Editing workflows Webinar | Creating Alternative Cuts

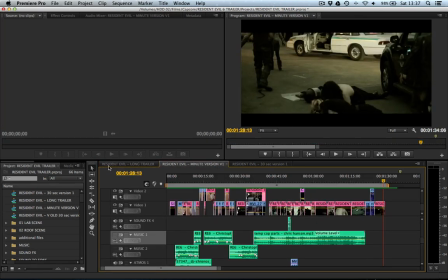15:13 Then applying even going from 3 minutes to 1 minute 30 is hard.
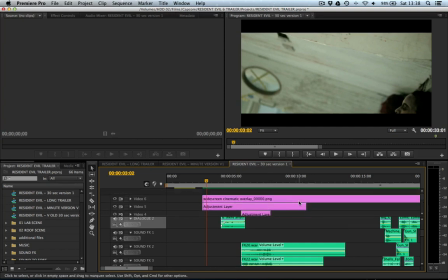15:20 Taking 1 minute 30 down to 30 seconds is even more difficult because then you know some stuff is gonna have to die here.
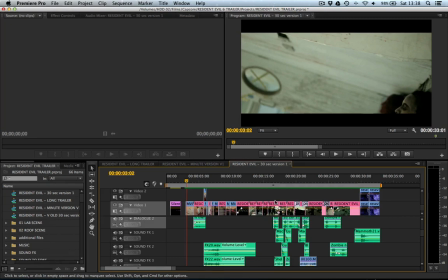15:27 Some of your content you're gonna have to kill your babies basically. It's perhaps easier for me because even though I was on set I wasn't responsible for all the shooting so it's easier for me to kill the babies because they're not my babies.
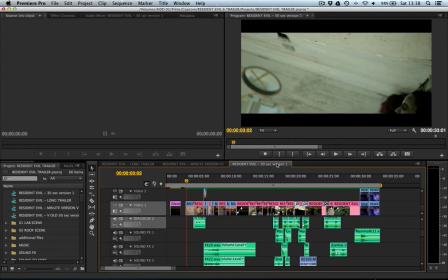15:45 When you're working with your own material like I was with Husky it was really hard for me to kill some stuff because I knew every motive behind everything but what I had to do obviously as the editor here was say this doesn't work we could go because we still get this sense from
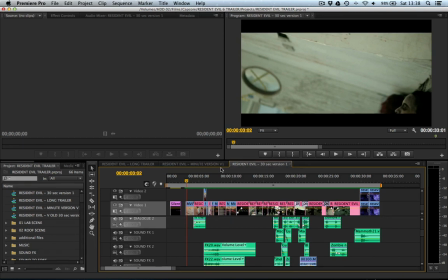16:00 it because I'm looking at the footage afresh and if me and Jason agree great if we don't then obviously that's fine we create an artistic blend to create a final piece we're all working towards the same goal it works out either way but it allows us to both to be more critical perhaps
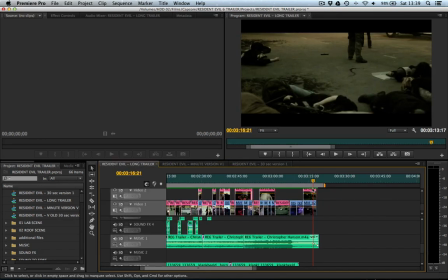16:21 so when you then create a 30 second version you suddenly realize you've actually gone from a 3 minute version not from a 1 minute 30 version but from a 3 minute version down to
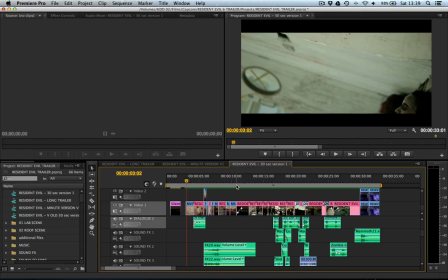16:29 a 30 second version in one adjustment step so what
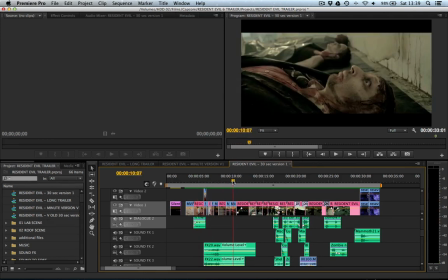16:39 we did we took the original cross cutting concept that we created in the 1 minute 30 version and squash that down even more so we still get the
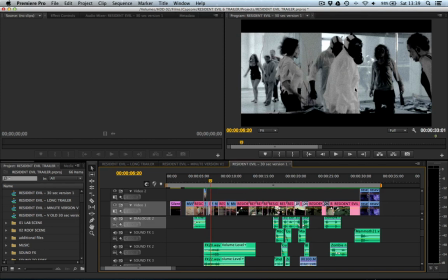16:53 cross cutting we still get the images with the intense color correction cut in
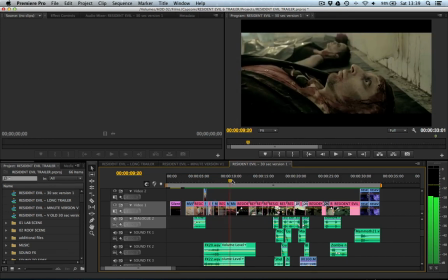16:58 between that and them talking and then we get the bridge clip
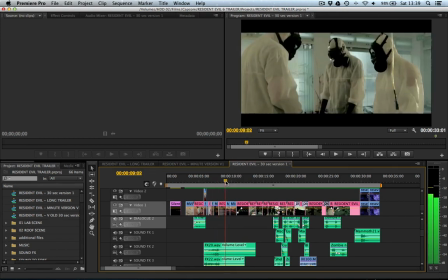17:03 of the zombie waking up we still get a sense of that this one is obviously perhaps a bit harder to follow but the 32nd one is all about conveying the tone and atmosphere of the game because at the end of the day, this is a game advertisement. If we can convey that in 30 seconds, that's great.
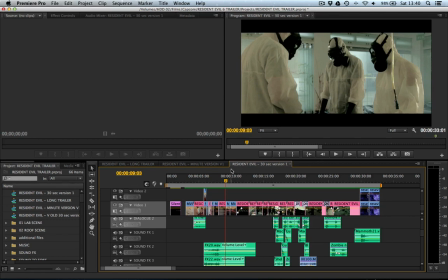17:20 We keep the main narrative story arc in place, the bullet points that we were discussing, but some stuff has to go. So we just want to create an overall feel.
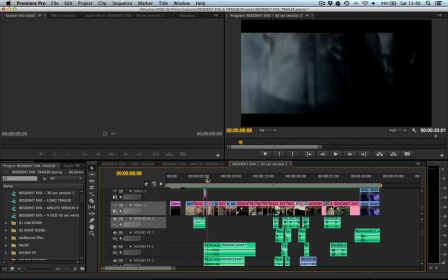17:33 So we restricted it down to perhaps, I think, two clips, two dialogue pieces from the original dialogue, and then it cuts straight to Capcom.
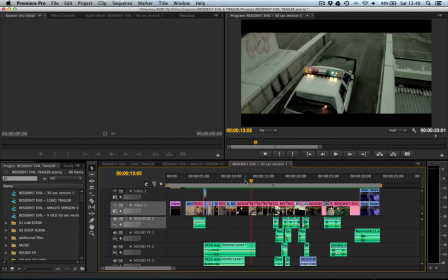17:42 then there's no reporter. So, we lose a sense of the freedom that we had with the longer versions, sorry, we lose a sense of the freedom that we have with the longer versions, but in its place, we've got something that is a very different animal entirely.
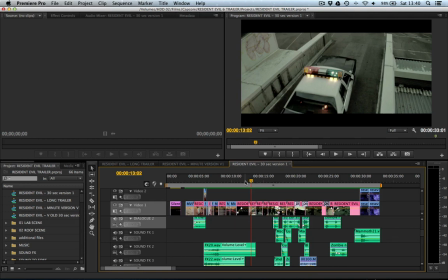18:01 This is a presentation of thematics and content, rather than a complete narrative story arc, and trying to make a valid social point if that makes sense so
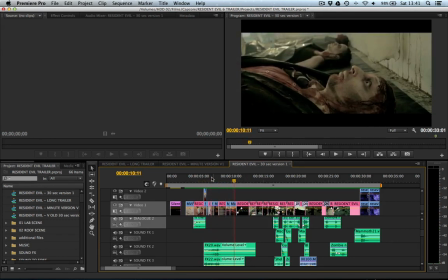18:15 we keep the main dialogue so we get the sense of the story arc that people that were seen the longer version can relate with people that
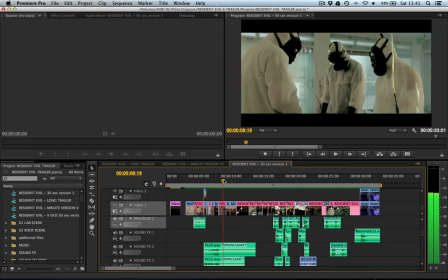18:21 haven't will be just pick up on the visuals and that is scientists scientists are getting
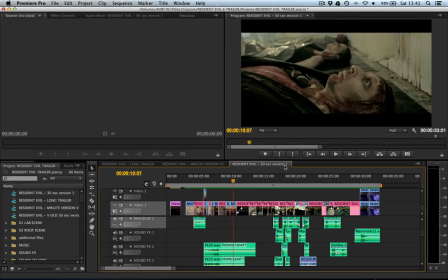18:25 attacked isn't that bad zombies are waking up if you take nothing else away from it nothing of the dialogue and the discussion of the virus that's fine because you've you've seen you've seen it very crudely unfold that
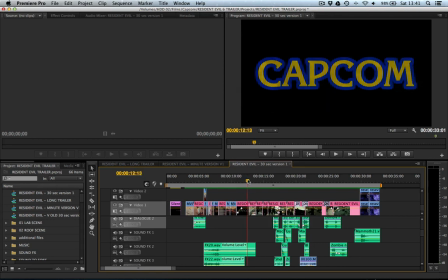18:40 these zombies are waking up all these dead people they wake up then they become
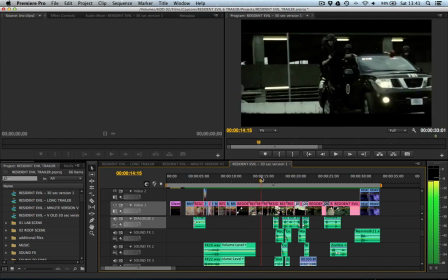18:46 zombies then we rush straight in with the people attacking we don't
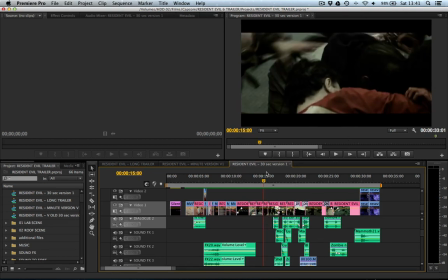18:51 see who the zombies are attacking the reporter scene is gone that's one of the casualties that that that died because ultimately self contained that is its own scene you can't get rid of scene one you can't get rid of
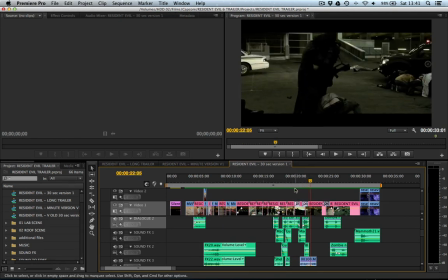19:07 scene 3 because these are the main two points.
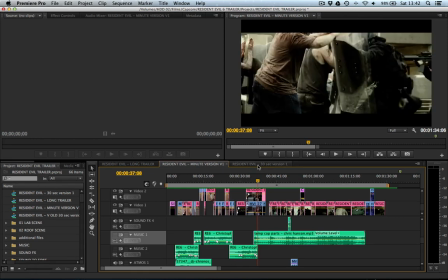19:14 This middle point, plot point 2, is great, it's fantastic, but if you got rid of plot point 3 in place of that,
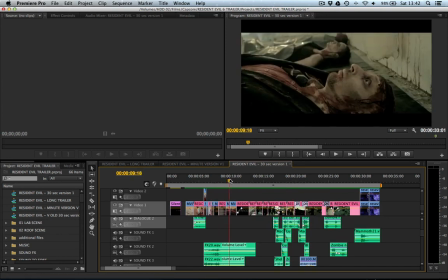19:22 you're left with zombies waking up and a reporter getting killed.
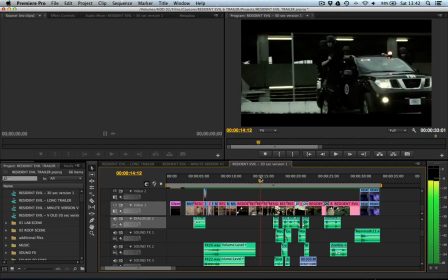19:27 Great, but it doesn't quite have the same scale that you get from this all-out battle between zombies and cops.
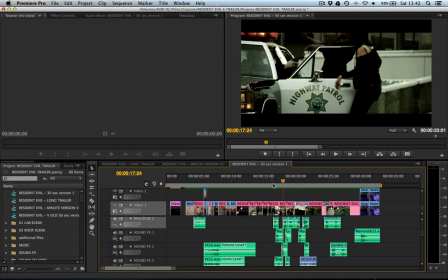19:34 Look where the zombies are attacking him right at his door you get the sense of claustrophobia and battle everything here is really close there's no wide shots really apart from the
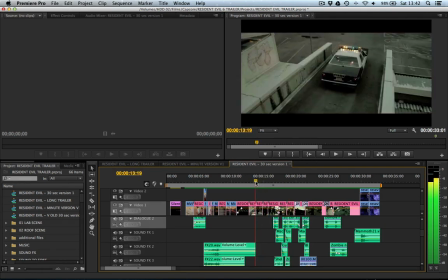19:43 establishing shots here early on there's no wide shots everything
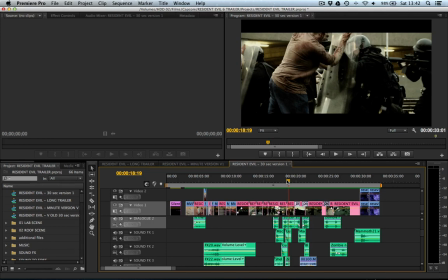19:47 is really close really tightly framed that was one of the editing decisions that i made to make sure to try and use them hide the wide shots for the end every
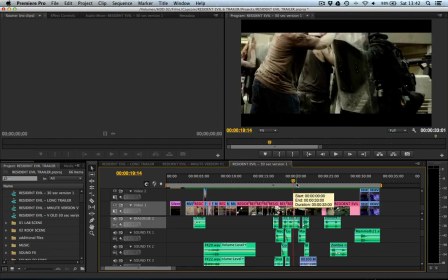19:59 shot is filled in some of the obviously some of the clips don't cut together so well you can see that in the one minute version,
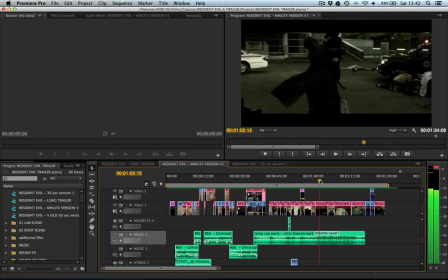20:06 every cut is a hard cut. It cuts from one clip to the other.
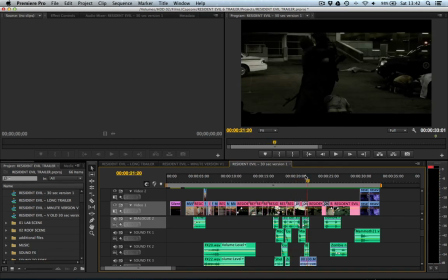20:09 In the 30 second version we added some fades to blacks so that we get a sense of time evolving and time going on further and further without actually having to spend that time showing these events unfold.
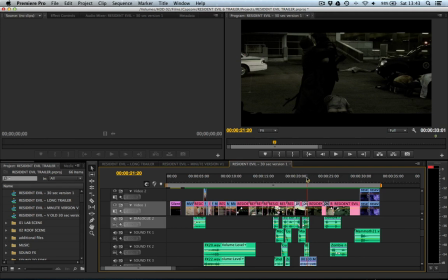20:25 So the the blackouts add a sense of time progressing and you can see that it does get slightly darker
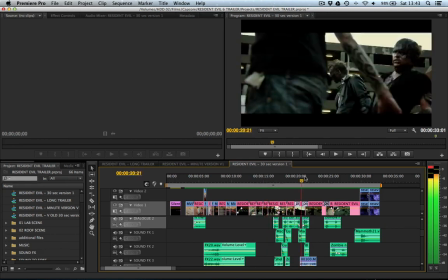20:29 compared to when they first arrive and
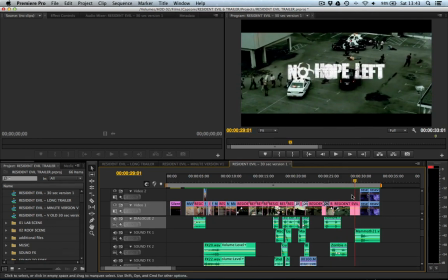20:36 then the final fade out from the black is this long shot the wide shot when you realize the devastation you've just seen because at the moment this
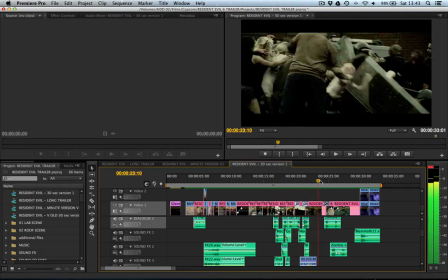20:44 is an all-out battle it's high-octane it's fantastic it's exciting it's thrilling and then you're like oh my god
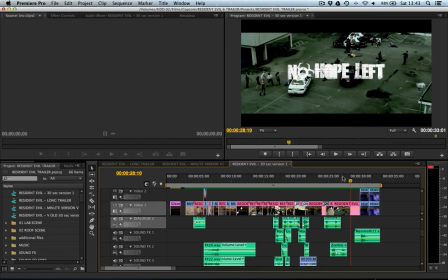20:49 what I just saw there was the cops losing which leaves you one place to go Bam. Title sequence. So that
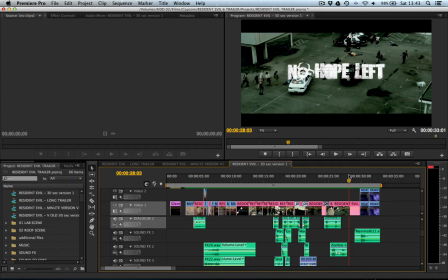21:03 was Dan Allen's and Jason Wright's trail of thought in creating the three different cuts of the Silent Studios Resident Evil trailer.
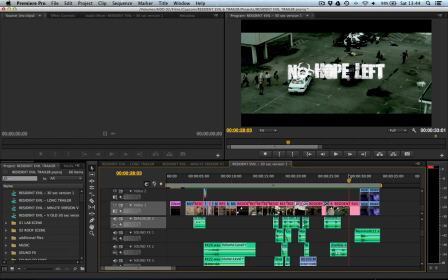21:18 If you just watched this without having watched the trailers, that's cool. Make sure you go and check out the trailers and subscribe to Silent Studios. Hopefully this was useful to some extent. If you have any questions of how I did certain things, if you want to look at how to consider the sound design for a scene like this,
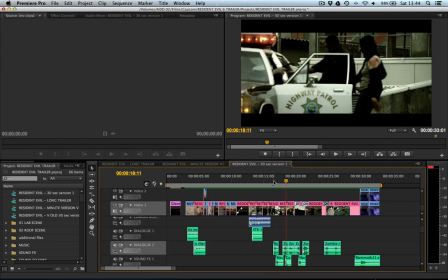21:34 the interesting thing is that some of the zombie sounds didn't come out amazing. So a lot of these zombie sounds in the final trailer is me making zombie noises, and I just changed the pitch of them so it sounded like different zombies,
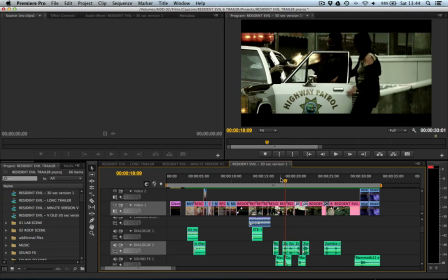21:47 and then I overlaid loads of different zombie sounds that I'd created back in. so if there were credits I could probably give myself a
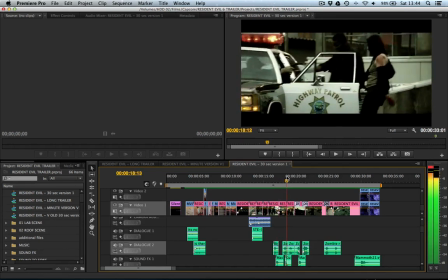21:54 zombie one two three four five in terms of sound anyway obviously these zombies are all fantastic um thanks to silent studios obviously
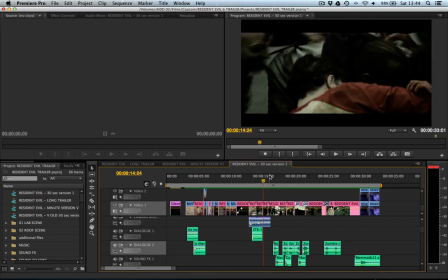22:03 and their fantastic production team so go and check out their stuff um hopefully this was useful when insight into the editing process not necessarily the initial construction but the way we take that initial edit and create alternative cuts of it and identifying which points to carry forward.
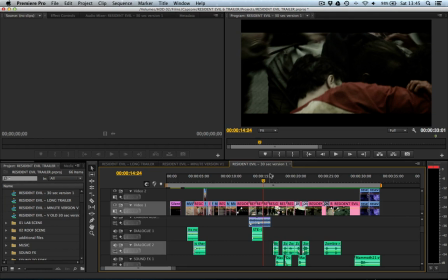22:22 So thanks for watching and I'll see you guys soon with a brand new video and tutorial.